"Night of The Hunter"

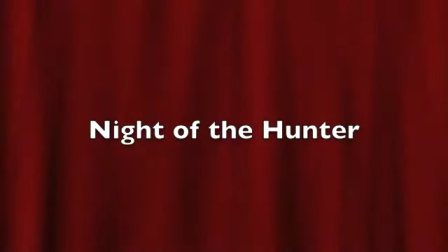0s
The movie I'm going to talk about today is Night of the Hunter. This movie was made in 1955.
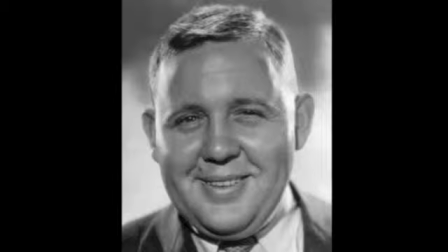7s
Charles Laughton directed Night of the Hunter. Laughton was born in Yorkshire, England in 1899. Charles Laughton was known for the very different types of roles he played in movies. He even won an Academy Award.
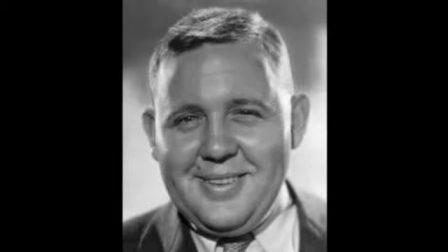21s
He was a very talented man who died in Hollywood, California on December of 1962.
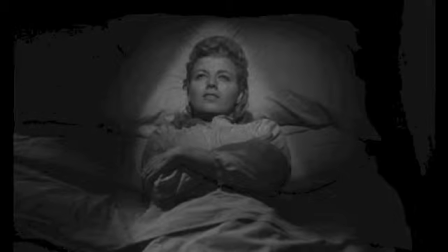28s
The use of lighting and shadow is very important to express many ideas and emotions in Night of the Hunter. The textbook says lighting shapes the way the movie looks and helps tell the story. Lighting can help to highlight people in such a way to portray an idea.
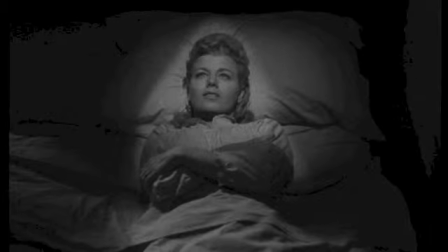46s
In the movie, one scene really stood out to me. This scene used an extreme amount of spotlight to create an almost halo-like appearance on Willa. This made her appear to be the Virgin Mary. The lighting helped to foreshadow her very imminent death. It was only a few seconds later that she was stabbed by her new husband, Harry Powell.
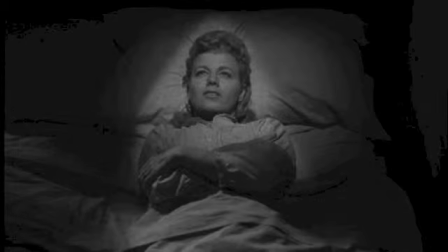65s
A great example of the use of shadow in this movie is when Powell tells the story of hate and love with the tattoos on his hands. On his right hand, he has tattooed the words love, and on the left, hate. If you look at his face, the right is shadowed.
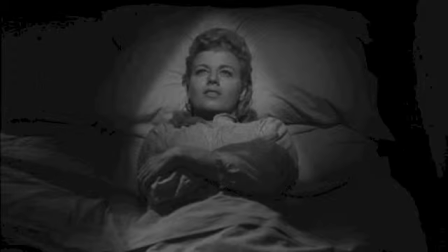81s
This hints at the fact that his true self is on the hate side. It is very clear that lighting and shadow play a huge role in this movie. Now we're going to see an example of the clip that I just described.
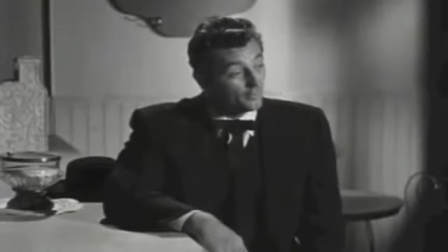96s Would you like me to tell you the little story of right hand, left hand? The story of good and evil?
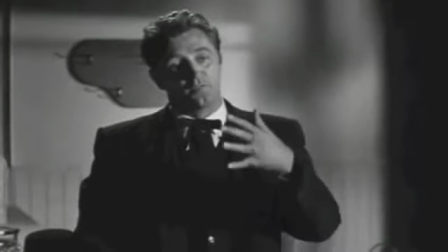104s H-A-T-E. It was with this left hand that old brother Cain struck the blow that laid his brother low.
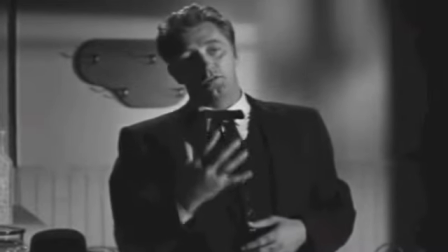112s L-O-V-E. You see these fingers, dear hearts? These fingers has veins that run straight to the soul of man.
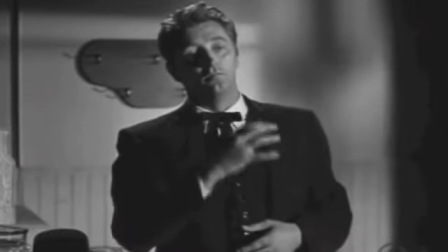117s The right hand, friends, the hand of love. Now watch and I'll show you the story of life.
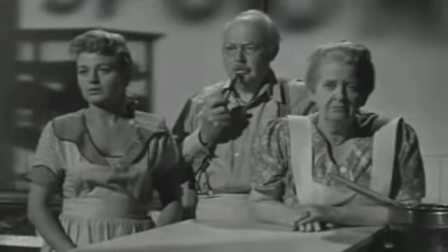123s These fingers, dear hearts, is always a warring and a tugging, one against the other. Now watch 'em.
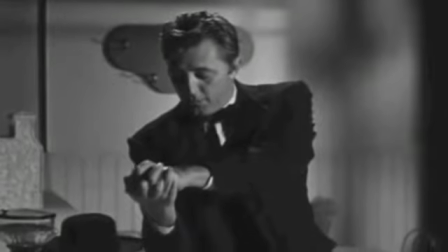131s Old brother left hand hates a fighting, and it looks like love's a goner.
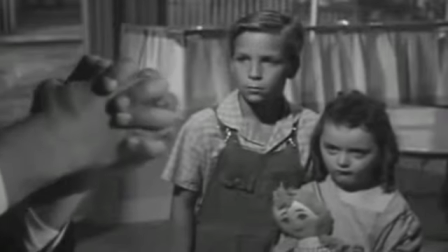137s But wait a minute. Wait a minute. Hot dog loves a winning.
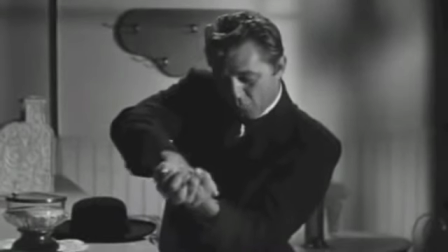142s Yes, sirree. It's love that won, and old left hand hate is down for the count.
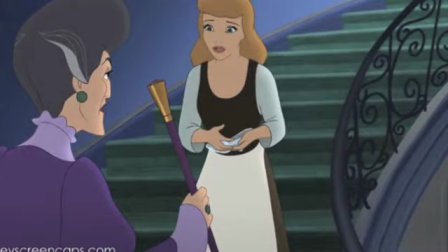150s
The movie that reminds me most of Night of the Hunter is very obviously Cinderella. Though Night of the Hunter is much darker, many of the same principles apply. Just like in Night of the Hunter, Cinderella has an evil step-parent.
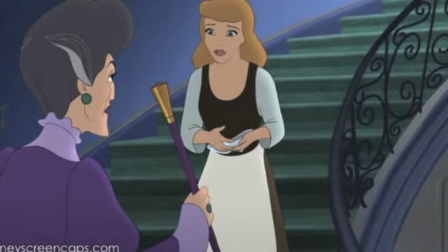165s
In Cinderella, the difference is that the step-parent has already acquired the child's wealth and is living off of it. In Night of the Hunter, the stepfather is trying to take the wealth of the children to live on. Both of these movies have the wolf in sheep's clothing trope.
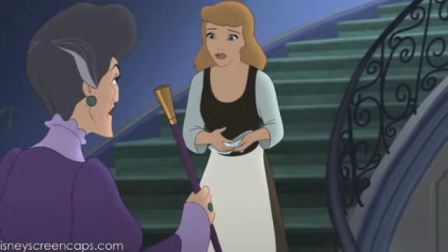180s
In Cinderella, the main character had a fairy godmother to grant her things and advise her through her troubled time. In The Night of the Hunter, John and Pearl found Rachel Cooper. She was much like a fairy godmother in the way that she was able to give the children what they needed.
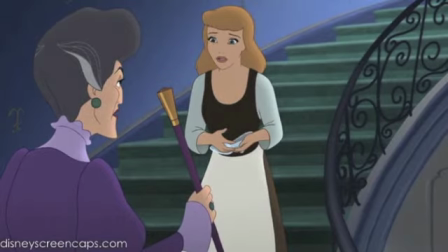197s
She was also able to teach them and protect them.
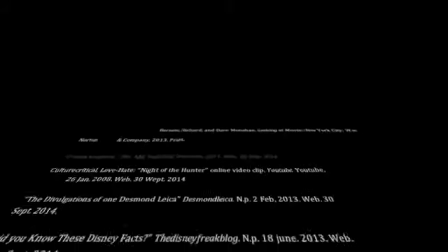205s
It is very clear that the use of light and shadow had huge impacts on the movie Night of the Hunter.